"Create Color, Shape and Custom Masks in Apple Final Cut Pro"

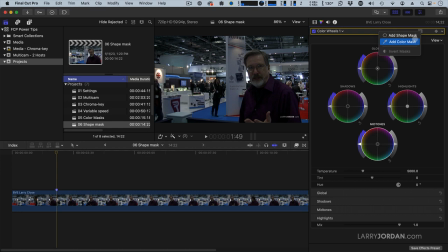[4:09]
A color mask could be useful if I wanted to change the color of my shirt, but seeing as my shirt is so dark, I don't know what color it is, I'm going to apply a shape mask. Grab the mask and I can create a shape which is a circle or a rounded rectangle or square.
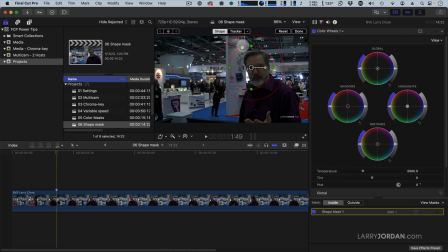[4:27]
The square probably fits me the best, but I'm going to set this back to an oval by dragging this down and pulling this in. And let's grab this dot here and change, not that dot. Let's just drag it back again and change the angle to match the weird angle of my head.
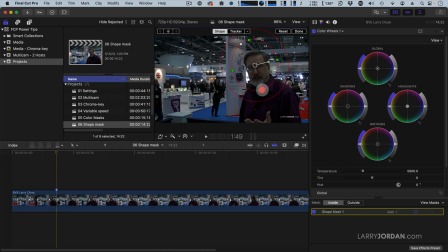[4:46]
There we go. Put this just below my chin. There we are. Down a bit. Pull this in. The inner rectangle indicates the 100% size of the effect.
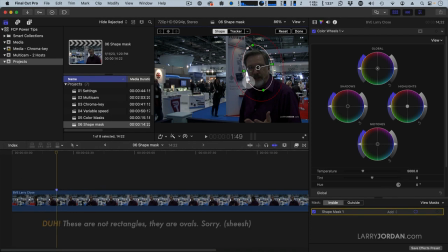[5:02]
The outer rectangle indicates feathering. And I want this light to feather so it has a softer look. So now what are we going to do? Well, look at my face. My face is not a highlight. It's too dark. It's not even a mid-tone. It's really kind of a shadow.
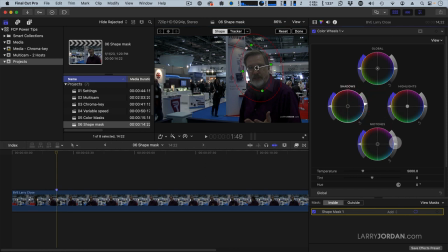[5:19]
So I'm going to pull the shadows up just a hair and really punch the mid-tones. That's not bad, except notice how gray everything is. Let's really pump the saturation to give some color here and take the gray out by pulling the shadows down and pulling the mid-tones up
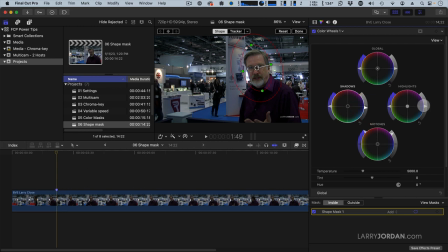[5:40]
until my face looks lighter. Don't need the highlights. Here we go. Face looks lighter. So what I've just done is I've used a shape mask to make it look like I brought a light for my face.
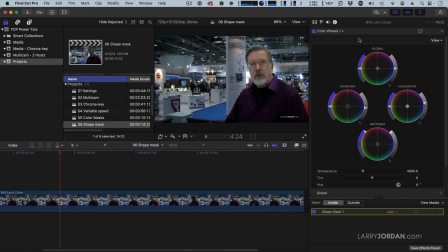[5:56]
If I play this, except here at the beginning, I'm not there. I don't want to step into the light. That just looks like it's a mistake. What I'd rather do is I'd rather track the light.
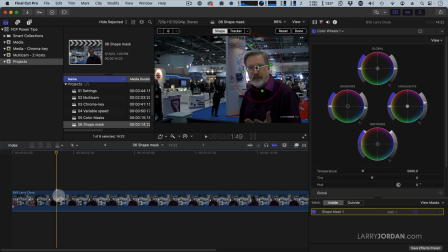[6:11]
Well, there's a couple ways we can do that. One is with the effect selected, notice that there's two buttons at the top. If I click tracker, and now I track backwards. I'm going to start at the marker and go back, and it's going to follow my face as it leaves the frame.
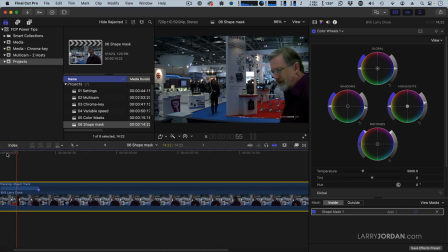[6:28]
So now as I play this, notice the light tracks with me coming in. To track going forward, again, go to the marker, and this time click the forward track, and it tracks my face going forward as I shift position from side to side during my presentation.
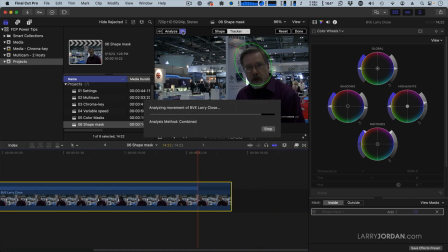[6:49]
But the problem is it's changing the actual shape of the light, which I don't want to do.
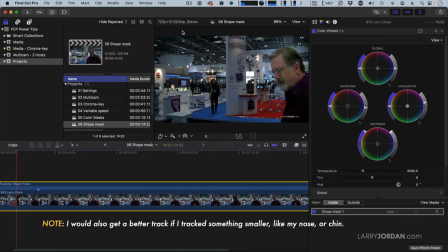[6:56]
So if we watch the whole thing, notice that it tracks in okay, but now that light moves around, which would not be true of most lights.
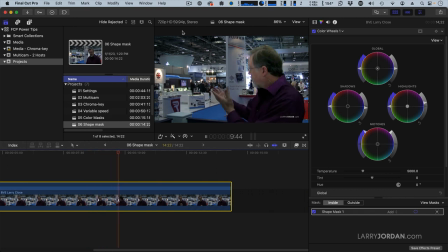[7:06]
Normally I would move and the light would stay still. So I think it looks a bit too artificial to use the track for the light. So to get rid of it, select the clip, go to the video inspector, go all the way to the bottom, and there's trackers.
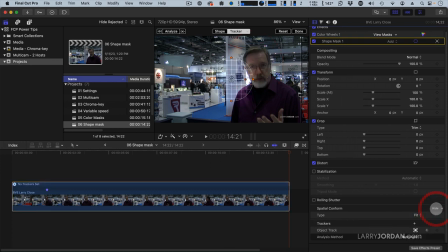[7:23]
I'm going to just reset the parameter and the track disappears. Click back on shape. And let's put the shape here. Oh, it took the shape out too, didn't it? All right, we'll put that on my face. Adjust the angle. Nope.
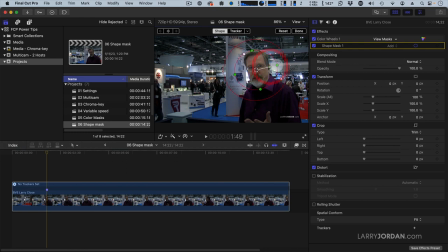[7:40]
Adjust the angle. There we go. Fix the width right about there. Okay. So what are we going to do instead? Well, just as we can keyframe effects, we can also keyframe masks.
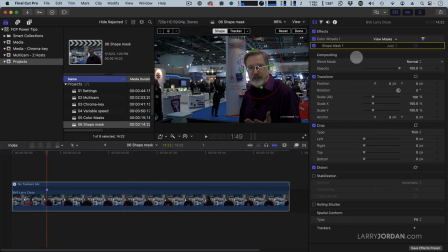[7:56]
To do that, with the clip selected, go up to the shape mask and click here. That sets a keyframe. The keyframe indicates its position. I'm going to put the playhead back at the beginning and drag the marker. And because there's already a first keyframe, it sets the second keyframe automatically.
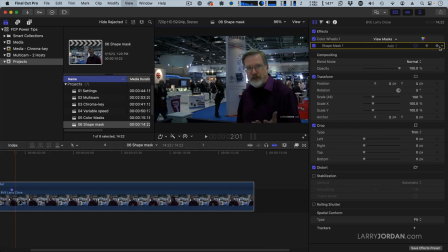[8:15]
And now as I walk out, the mask tracks with me.